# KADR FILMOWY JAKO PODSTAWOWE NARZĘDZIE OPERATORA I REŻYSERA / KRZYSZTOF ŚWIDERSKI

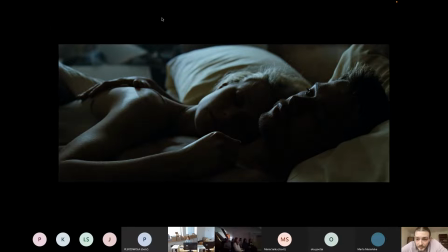[16:28]
A dzięki użyciu takiego półzbliżenia widzimy jego gest, objęcie, ale jakiś taki dysonans pomiędzy tym gestem a jego takim wzrokiem, który jest zamyślony,
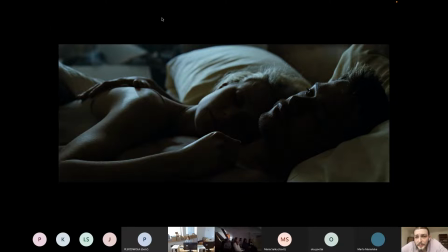[16:45]
być może zmartwiony, no to po prostu daje nam taką możliwość spojrzenia w głąb tej postaci i stworzenia jakiegoś takiego rysu psychologicznego.
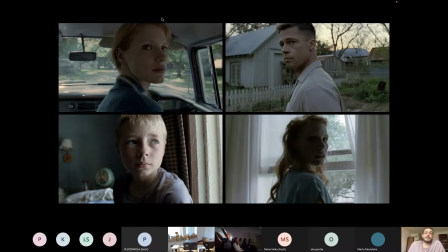[17:02]
No a tutaj seria takich półzbliżeń z filmu Drzewo Życia i na ich podstawie chciałbym wam powiedzieć, że półzbliżenie to też jest taki kadr, w którym możemy wytworzyć jakąś taką intymną relację pomiędzy widzem
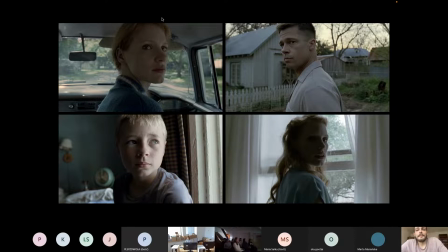[17:21]
a portretowanymi osobami. Dzięki temu, że w półzbliżeniu widzimy emocje, widzimy różne subtelności, możemy dostrzec jakiś wewnętrzny konflikt,
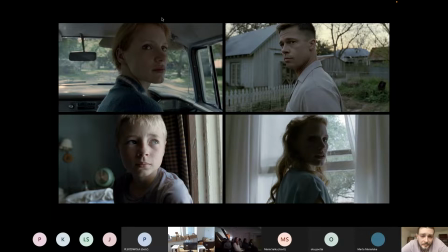[17:34]
to pozwala na tworzenie takiej więzi emocjonalnej pomiędzy widzami a właśnie tymi postaciami.
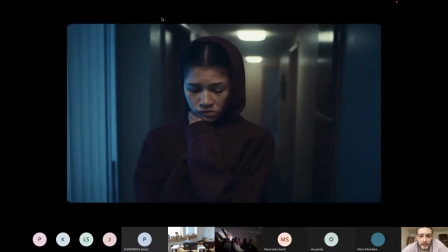[17:49]
I tu też taki przykład z serialu Euforia. No widzimy jakiś, wciąż jest dostrzegany ten tło, tak, ten kontekst tła, no ale on nie jest jakby istotny. Skupiamy się tylko na naszej bohaterce.
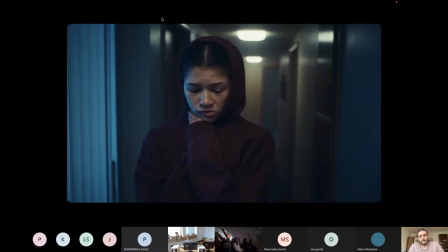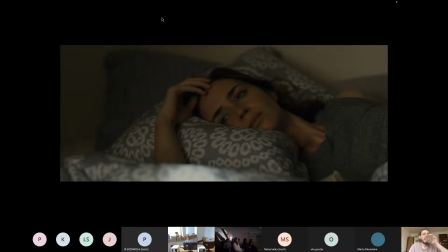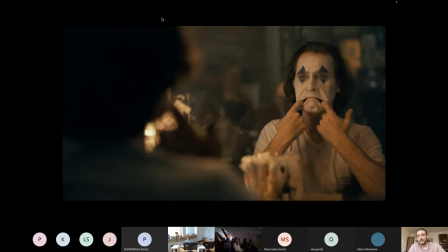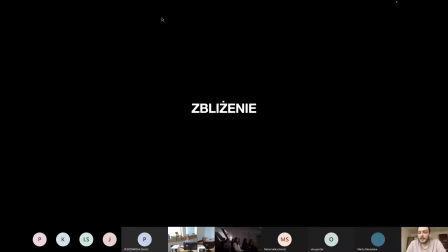[18:20]
Przechodzimy do zbliżenia. Zbliżenie to bliski portret człowieka.
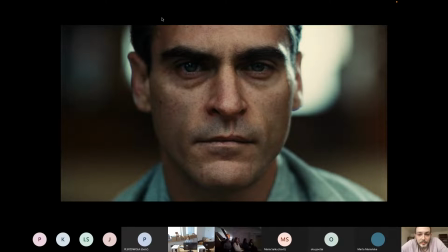[18:26]
W zbliżeniu przedstawiamy wewnętrzny rys postaci. Kadr opowiada tylko o portretowanej osobie. To tło przestaje już być istotne, tak jak w tym przypadku ono jest rozmyte, nic nie możemy z niego wyczytać.
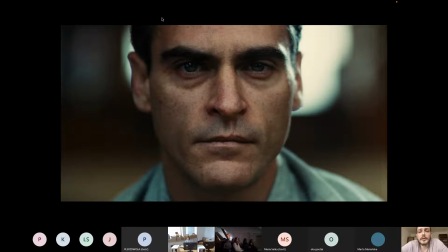[18:43]
Cała nasza uwaga skupiona jest wokół postaci. I na przykład w tak bliskim planie, jak w tym kadrze z filmu Mistrz, widzimy każde drgnięcie na twarzy, każde spięcie mięśni.
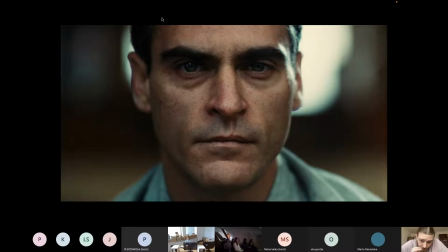[19:03]
Obserwujemy to spojrzenie, możemy bardzo głęboko mu zajrzeć w oczy. No jest to taki bardzo emocjonalny kadr.
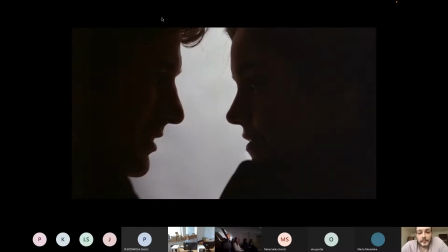[19:14]
Tutaj przykład takiego podwójnego zbliżenia. Widzimy dwie postaci i jako widzowie możemy uczestniczyć w jakiejś takiej intymnej sytuacji pomiędzy nimi.
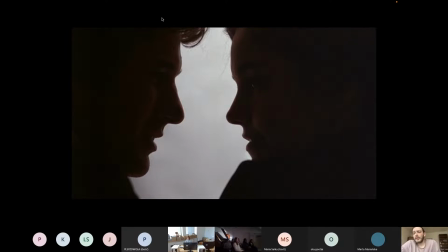[19:27]
To jest taka chwila tuż przed pocałunkiem. I możemy te obserwować napięcie wokół tej sytuacji, gesty i być świadkami tego zatrzymanego w czasie momentu.
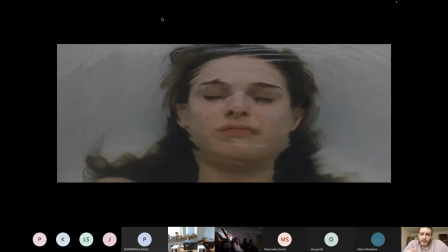[19:48]
No tu też taki przykład zbliżenia, kiedy skupiamy się tylko na tej bohaterce, tak? Zaczynamy się zastanawiać, co ona robi, dlaczego to robi i co w niej takiego jest. Ten cały kontekst otoczenia jest tutaj nieważny.
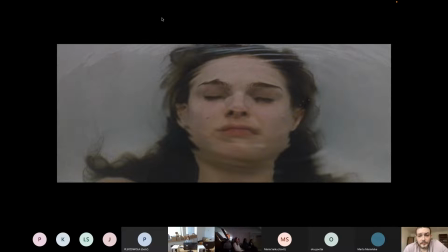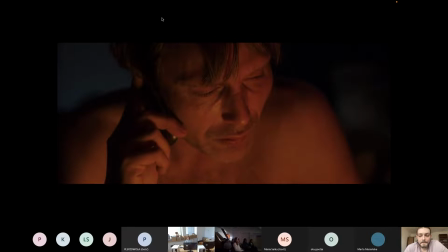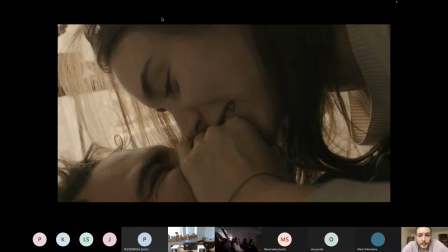[20:15]
No tu też takie podwójne zbliżenie, tylko jakiś ten intymny moment pomiędzy nimi jest tematem takiego kadru. To właśnie zbliżenie jest
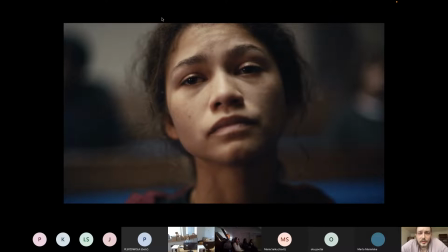[20:29]
takim fajnym kadrem, żeby pokazywać takie bardzo emocjonalne rzeczy, które są wewnątrz naszych bohaterów.